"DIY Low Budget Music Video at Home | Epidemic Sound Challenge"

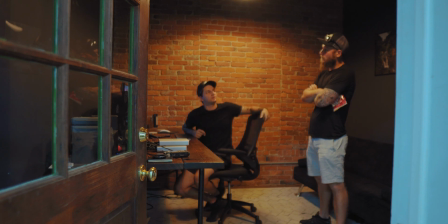(4:36)
Right. And then we can try the weird shutter thing. Okay. Should we just try that? Yeah. Because that's like a tighter shot, right? Yeah. Yeah. It's abstract. Yeah. It's showing it without showing it. Right.
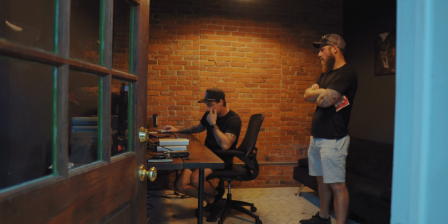(4:51)
I think that'll work. It's been about a week or so since we shot all the performance shots. We have a rough cut of the music video, if you will, of just the performance shots and some music video effects. So after having that all kind of rough cutted out and laid out on the timeline, we kind of realized that the B-roll that we were initially going to shoot wasn't probably going to match up with the red silhouetted shots. So for probably like the last hour or so, we've been trying to figure out what to do. Basically, we're just gonna get some artsy abstract stuff. Yeah, so we'll mess around with just the subject just standing there silhouetted and some smoke lingering. Maybe some other weird lens effects, maybe lens whacking, or maybe we'll mess around with the prism actually. That might be kind of That'd be cool. For some music videos, what we will like to do is look at the lyrics and see if there's any visual metaphors that we can pull out of this. This song is actually a remixed version of the original song, which is also on Epidemic Sound. And there's not a ton of lyrics in this song, it's mostly just instrumentals, so we figured something abstract would be really cool for this piece. So this is just an example of an abstract piece, but if you're doing this and you're creating a story for this challenge, you can totally do that as well. Now for the B-roll, all it really was just some abstract shots of me standing there with some smoke lingering.
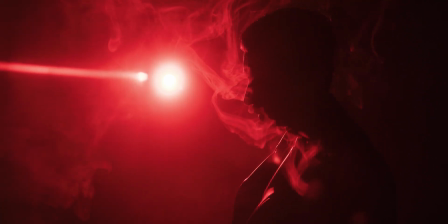(6:13)
We felt that we wanted to keep the same lighting and all that stuff for the B-roll as we did with the performance shots, especially just for the vibe of the song. You know, it's this kind of gritty rock song, there's a guitar solo, all that stuff. So that's kind of why we went with this really harsh backlight, so we could get the lens flares to match this energetic vibe to the song.
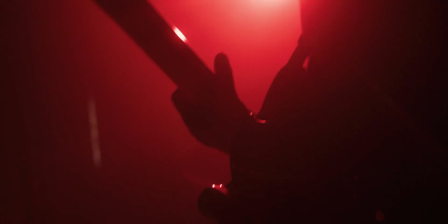(6:32)
Now if I was to do something more mellow or not really as gritty, I probably wouldn't go with this harsh backlight silhouetted thing. I'd probably do something completely different. I might not even do, performance shots. If I had like a lo-fi piece or an indie song, maybe I'd just create some sort of a short film. We did do a little bit of post effects, and we'll talk a little bit about that in just a bit. But before we do that, I figured I could show you guys the video, and then I'll show you some of the effects we did.
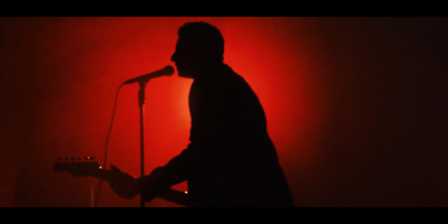(7:07) I've been in your waters.
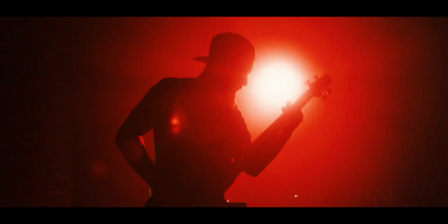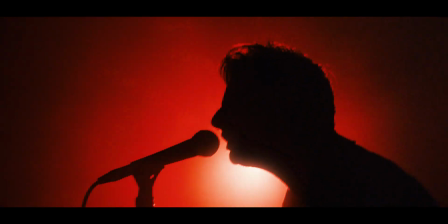(7:15) I know I can for sure.
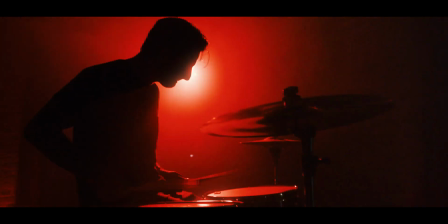(7:20) I've never been so close before. It's one way or the other.